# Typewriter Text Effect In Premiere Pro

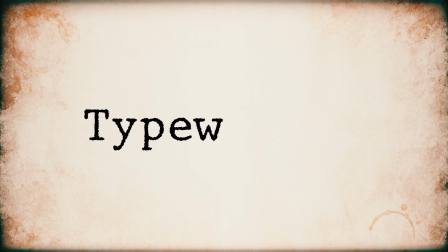In this video, I am going to show you how to create this typewriter text effect in Premiere Pro. So let's get started. Alright, as you can see, I already have a background in the timeline. The first step is to select the type tool from the toolbar. Click anywhere within the program monitor to create a text box. Once you have entered your desired text, we can switch back to the selection tool by clicking on this icon. Next, navigate to the Essential Graphics panel where we can fine-tune all aspects of our text settings.
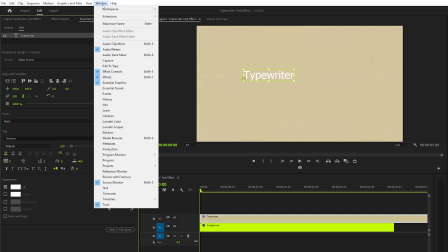If the Essential Graphics panel is not visible, you can easily enable it by going to the Window menu and selecting it from the drop-down options. Now let's focus on customizing the visual appearance of our text. We can change the font style by selecting from a variety of options and adjusting the font size to ensure it's appropriately visible. To enhance the overall positioning, we should click on the Center Alignment icon, which will align the text both horizontally and vertically within the frame. With the alignment complete, our text is nearly ready for use. The final touch involves changing the text color to better fit the design aesthetic.
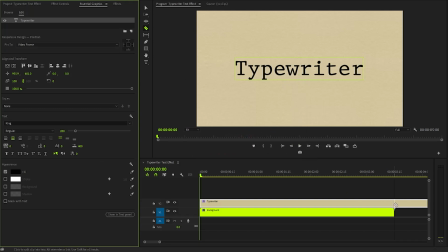Once we are satisfied with the appearance, we will need to adjust the duration of the text layer on the timeline to ensure it displays for the desired length in our project. In the next step, I will apply a crop effect to create a captivating typewriter animation. To begin, we need to navigate to the Effect Controls panel, where we can customize the crop effect to suit our needs.
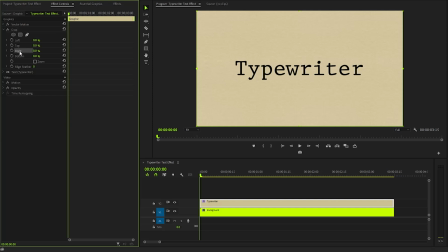Specifically, I will focus on the right parameter of the crop effect, which will allow us to gradually reveal the remaining letters of our text frame by frame. this right parameter determines the amount of content that is cropped from the right. So by incrementally increasing this value, we can create a dynamic visual effect that unveils more of our text with each passing moment.
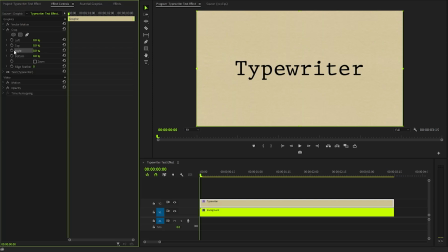Let's create a keyframe for the right parameter by clicking on this stopwatch icon. Next, right-click on the first keyframe you just created and select the Hold option from the Context menu. This ensures that the animation holds the current state at this keyframe until further instructions are given.
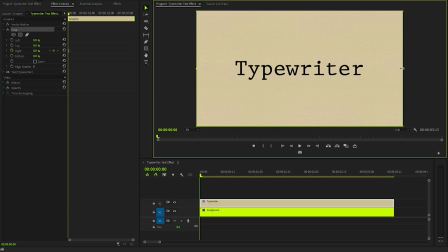Now let's focus on the text we want to animate. Using the preview handles, carefully crop all the letters of our text.
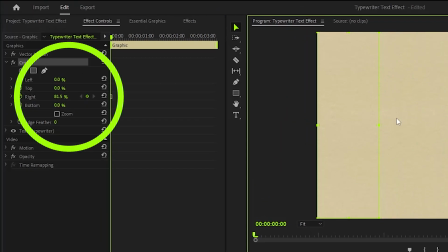For instance, setting the right parameter to a value of 81.5 will crop 81.5% of the text width from the right edge,
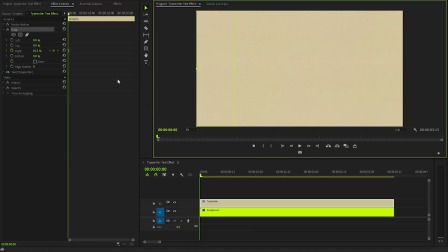effectively hiding that portion from view. Once you have made this adjustment, move the time indicator 3 frames forward.
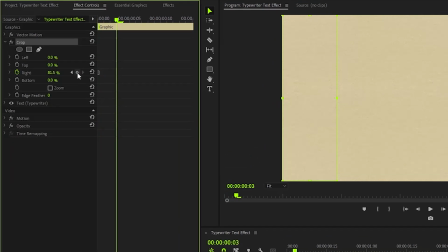Here, create another keyframe with the same value of 81.5%. This maintains the cropped effect for a brief moment before revealing more of the text.
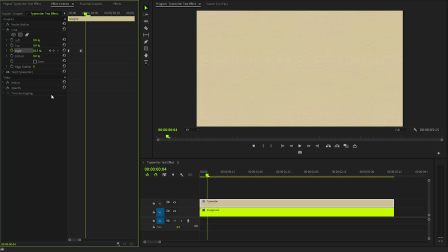Again, we need to move the time indicator three frames forward. Then, we have to reveal the first letter by using the preview handles. Next, we have to move the time indicator three frames forward. After that, create another keyframe with the same value of 75.2%.
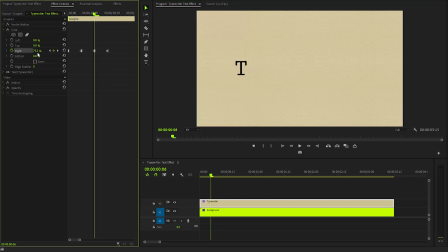As you can observe, the values for both the third keyframe and the fourth keyframe are the same. Again, we need to move the time indicator three frames forward. Then, we have to reveal the second letter by using the preview handles. Again, we need to move the time indicator three frames forward.
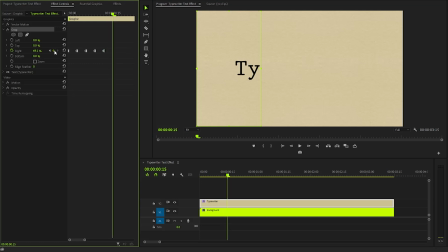After that, create another keyframe with the same value of 69.1%. Follow this same sequence to reveal each subsequent letter, ensuring you leave a consistent three-frame gap between each reveal. If you desire a quicker, more dynamic animation, consider reducing the gap between keyframes to just two frames.
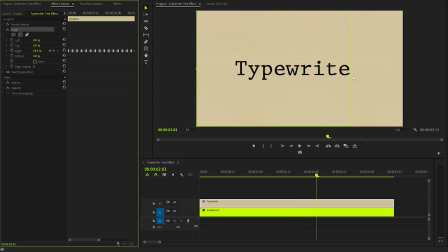This will speed up the overall effect while maintaining the individual letter reveals that make your text animation so engaging. Alright, with these couple of steps, we have created this typewriter animation. In the following step, I am going to apply a roughen edges effect to the text layer, adding texture and depth to our design.
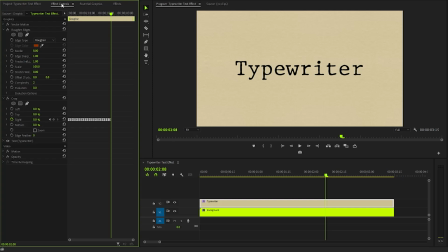To start, we need to access the effect controls panel, which allows us to modify various parameters of the roughen edges effect. First, let's adjust the border parameter to a value of approximately 10, creating a defined yet organic border around the text.
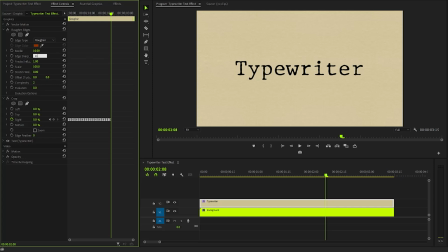Next, we will set the Edge Sharpness property to around 10 as well, ensuring that the edges have a crispness that contrasts beautifully with the roughened surface. Finally, we will increase the Scale property to about 18, which will enhance the overall ruggedness of the text.
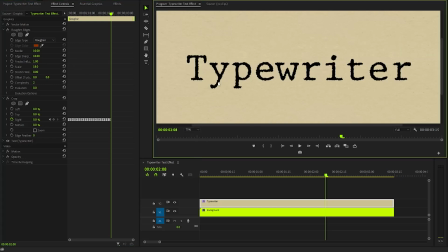Once these adjustments are made, you will notice how these changes dramatically impact the appearance of the text in the program monitor, giving it a unique and artistic flair. In the next step, I am going to apply an Alpha Glow effect to the text layer to create a vibrant and radiant appearance.
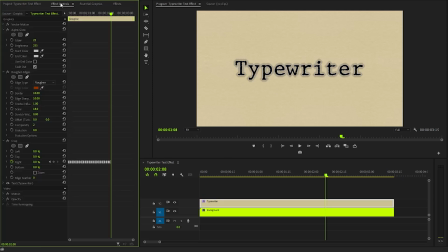To customize this effect, we will navigate to the Effect Controls panel, where we can adjust various parameters.
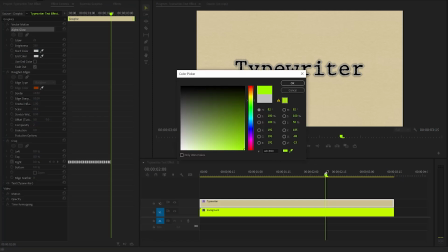Firstly, we need to select the color for the Alpha Glow effect. I have decided to use the same color for both the start and end of the glow, ensuring a smooth transition.
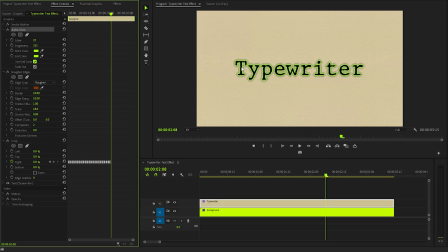Once that's set, you can observe the adjustments reflected in real time on the program monitor, enhancing the visual appeal of the text layer.
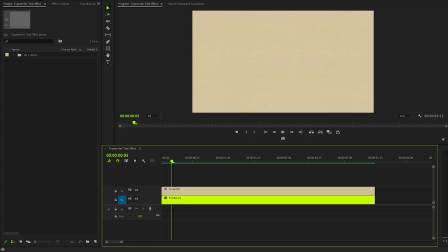Lastly, we need to incorporate the Typing Sound Effects to enhance the visual effects. these
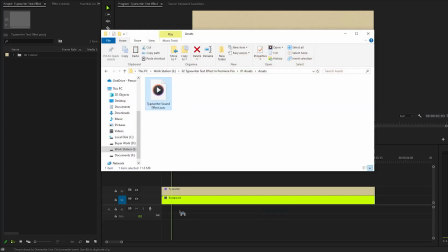audio elements will help create a more dynamic and attention-grabbing experience for the audience.
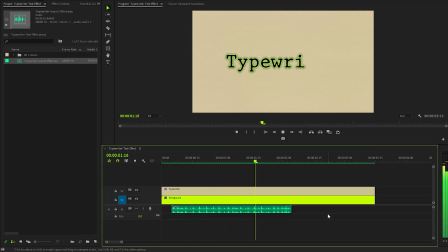In this way, you can create a really simple and nice typewriter effect in Premiere Pro. I hope you enjoyed the video. If you did, like the video and leave a comment.